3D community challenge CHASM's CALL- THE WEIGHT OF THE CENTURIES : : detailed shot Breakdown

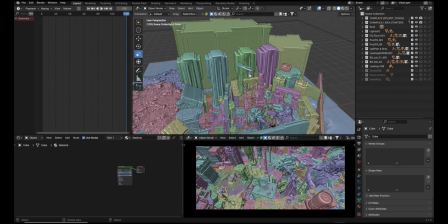And there are some extra lights as well, just to mimic the uh,
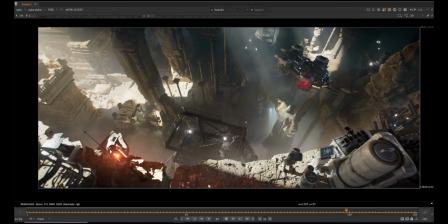like gobo lighting in the scene. If you see this render, you can see that these extra lights uh,
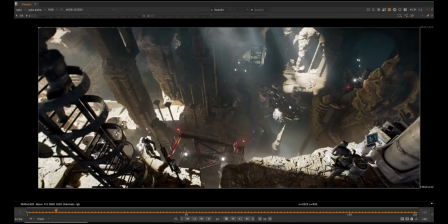are not achievable because I wasn't uh,
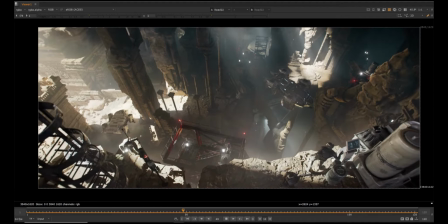holding out any of the roof to bring this light inside. So these are like extra fake lights to mimic the like gobo lighting in the scene. It sounds quite easy, but while planning, I was like, I started from big stuff like these pillars and these pillars,
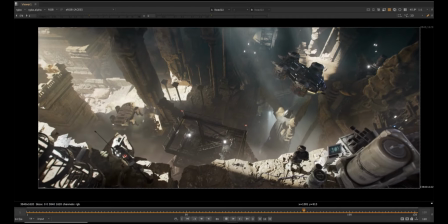and then ended up with added small details in the shots, and then some animated stuffs like this,
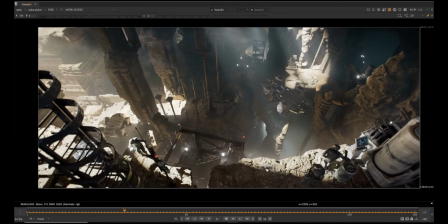and these characters, smoke or dust or drone, and then some compositing thing.
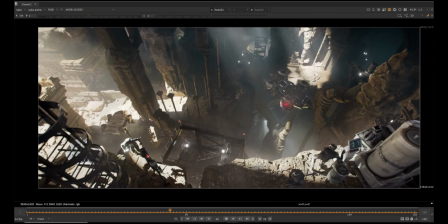I mean, I always begin by blocking out the main shapes in the scene.
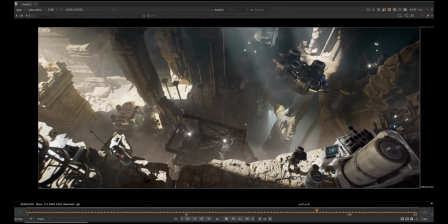This gives me more foundation to build on and helps to see my composition is working early on.
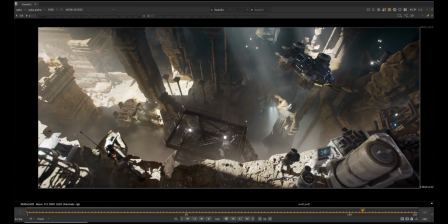Before adding details, I make sure that layout follows a strong design principles like
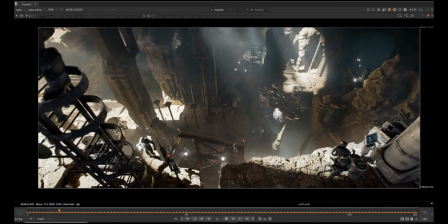rule of third or leading lines to guide the viewer's eyes naturally, because that's the main point here.
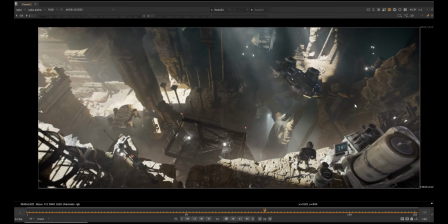I wanted to create the cinematic scene, and that was the whole idea. I think of my scene is layers like foreground, midground, and background.
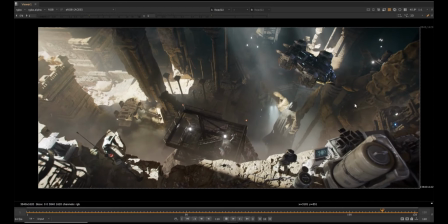This helps to create depth and make composition feel more like cinematic.
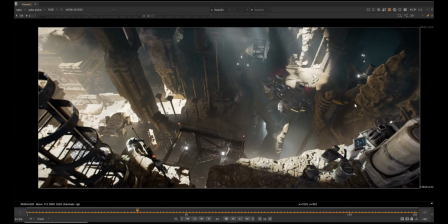One trick I like to use is quickly switching to black and white viewport.
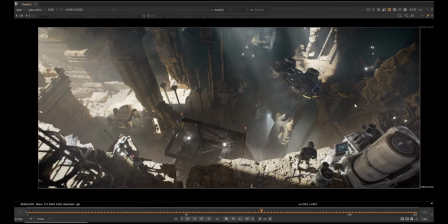If the composition still reads well without colors, I think that's the strongest thing in the scene.
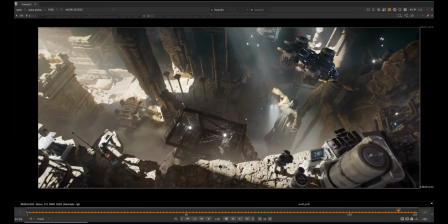That helps a lot in the end. And then I think that's it.
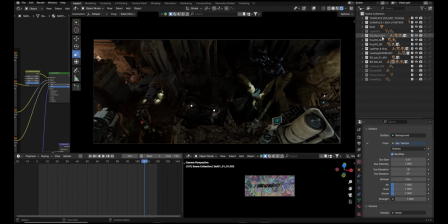We should go to the lighting part now. So this was the basic look of the shot with the skylight with all the default values. Initially, I tried to play with the rotation and the elevation first. Rotation was somewhere around 90 and elevation was something like 35.
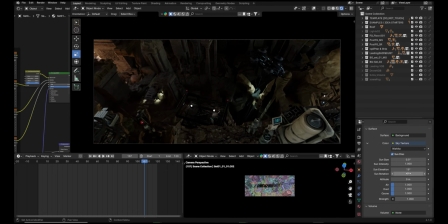So if I keep those values and show you like it was something like this, and the rotation was like almost 90 degree I kept, and see uh, I think it was minus 90.
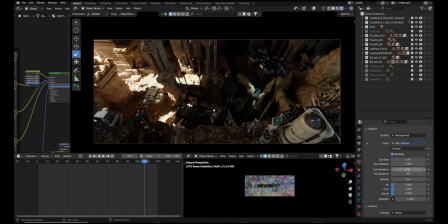Yeah, it was negative 90 degrees. So if I just see it like this, it was something too bright before.
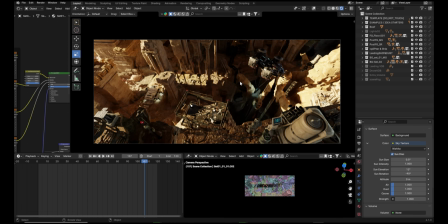The main idea was to keep this bright is because of this ship. I just wanted to read it more clearly, but due to that, my whole shot was too lit, and I really did not like that look.
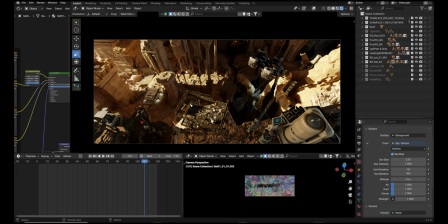I like the pillar look, but whole scene was getting too lit, and I am somehow losing the depth in the scene. So then I just started playing around these values and checked which one looked good, and I ended up somewhere around.
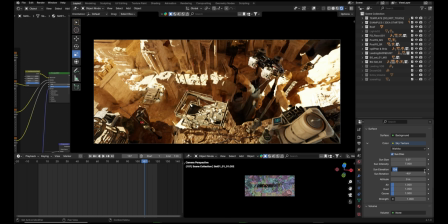I kept the intensity too high. I kept it something like 36,
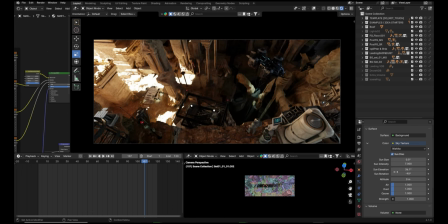36.1 or something. I just saved these values for this breakdown video. I kept these minus 90, negative 94.8,
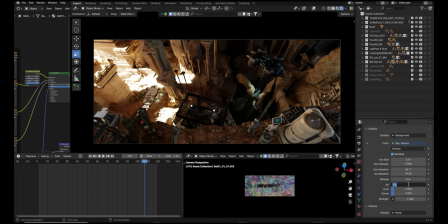and this air value I kept it like very less, somewhere like this, just because I just wanted to make it little uh, cool tones in the highlights. And stunt really didn't matter because my look was already final,
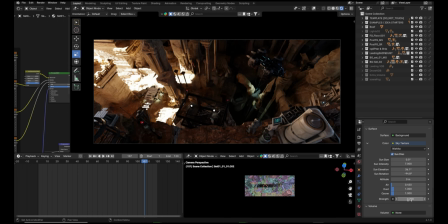and um, when I did single frame look dev in comp, that time the values were 0.7, so I did not change it and kept it like 0.7, 0.7, and it really doesn't make any big change in the scene.
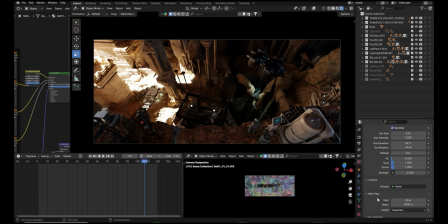And I also played with the mist values.
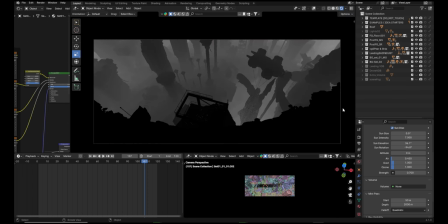So if I go to the view and get the mist, you can see that it's all depends on the depth in your shot.
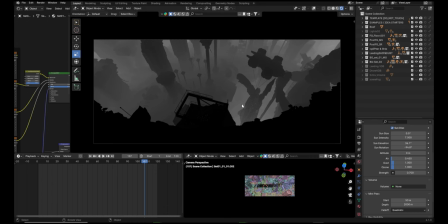Since this shot, it's all depends on how long your scene is built. These values were good for me. So by default, there's something different, but I just played with these settings,
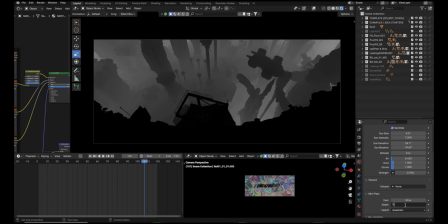the values, and then I figured out that this value was looking a little better for me. So I just kept it like this and got my mist pass as well. Let's go to the combined view.
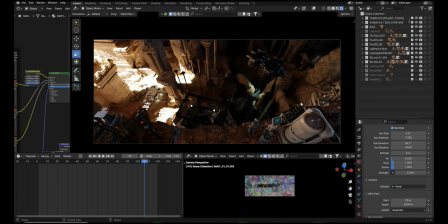So this was the main look. But if you see this now, you don't really read any of this ship or this hanging object or any of the FG part properly. It's all dark and we hardly read it.
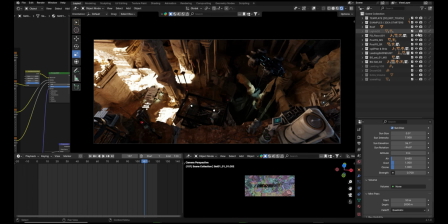And to solve that, I just added some extra lights to mimic the
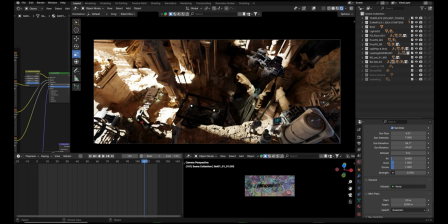effect of some of the lights is passing through the ceiling or somewhere, and our FG is readable. And in the end, I knew that I'm going to add some mist pass in the comp, and that can help me to get more readable in the FG and the background.
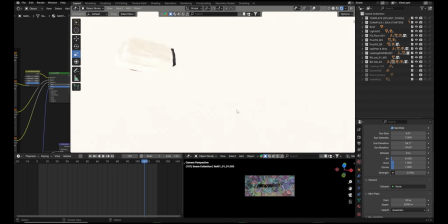So that was the whole idea. If I just rotate the shot and show you, you can see the shot is too bright from outside.
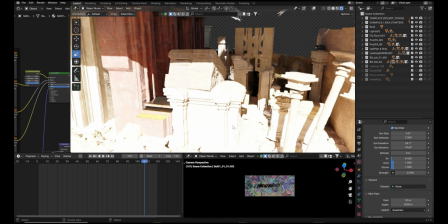It's extremely bright, and the main motto was to pass this light from this entry
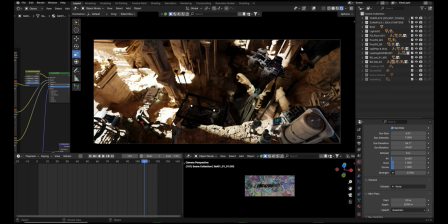and get the bounce light as much as possible and read other parts in the shot, and that was really went well with these high values like 7 in the intensity and strength like somewhere around 0.5 to 7. There's like small lights as well.
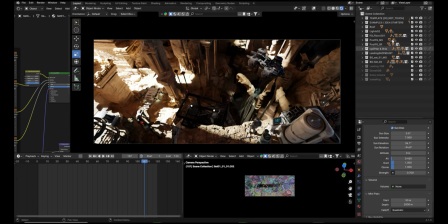If I show you, like you can't really read the tunnel inside here, so I have added some extra lights in the BG setup, so there are some extra layering. Let me open that and show you. Okay, I turned this off for now for this breakdown video.
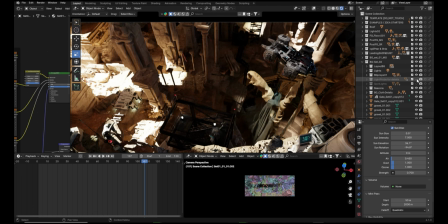So if you see, these are the light probes. You can see the small dots everywhere and some lights. So if I just turn on and off, you can see, you can see here.
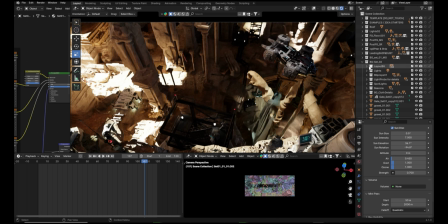So though that was the idea.
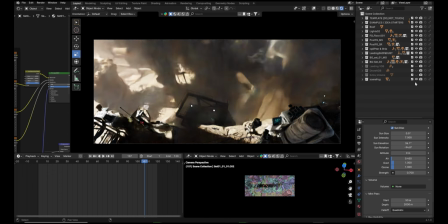If I turn the scene fog, you can see it's totally blocking everything. Since I have kept this layer separately, I can get more control in compositing. And also same thing happens with all the VDBs, like landing dust,
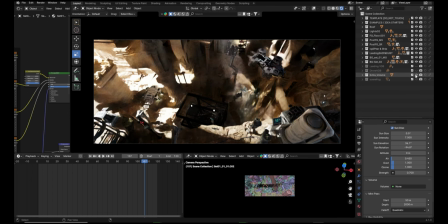under the drone, and some volumetrics also I played with. Like if you see this light, it is just the comp reference for me to where to add the smoke or debris or any readable particles in the shot to make it uh,
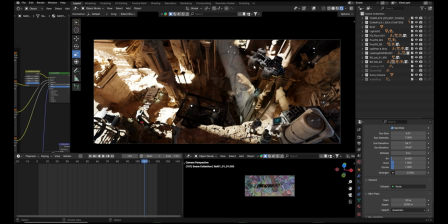uh, to differentiate the shot between FG and BG.
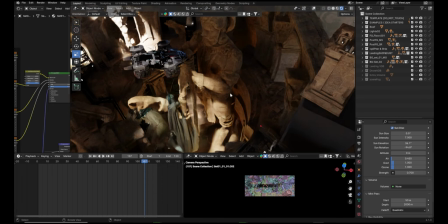Yeah, and there's nothing much to explain here in this shot because it's all straightforward.
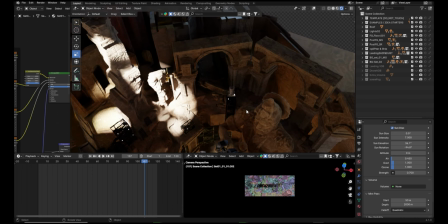Most of the part is like it's like just add your light,
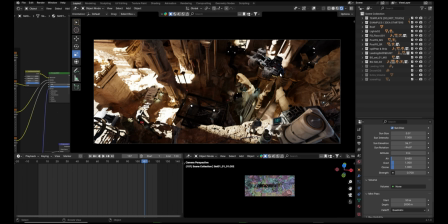just check if it fits well in your concept or looking well in the scene. Just go with that. And it took like 4 to 5 hours to decide lighting angles.
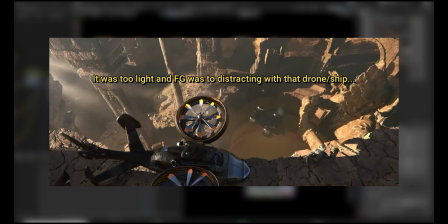I also did one another um, pass before and I didn't like that.
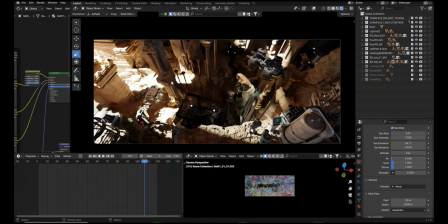I deleted that and then started from the scratch again. It went like 3 times, and third time I just got the final values for this lighting as you see here. Okay, I think this is all about the lighting setup. I just don't.
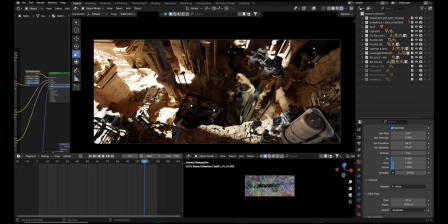The main idea was like I knew that lighting is one of the most powerful tool, right? So harsh light and shadow can make the scene more dramatic and brings more tension in the shot. So basically, I was like, I don't wanted to keep everything so diffuse.
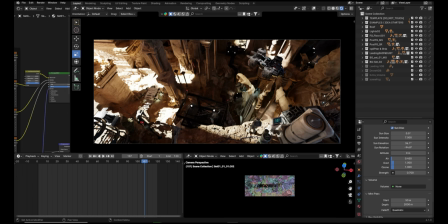I just wanted to make shot look more intense.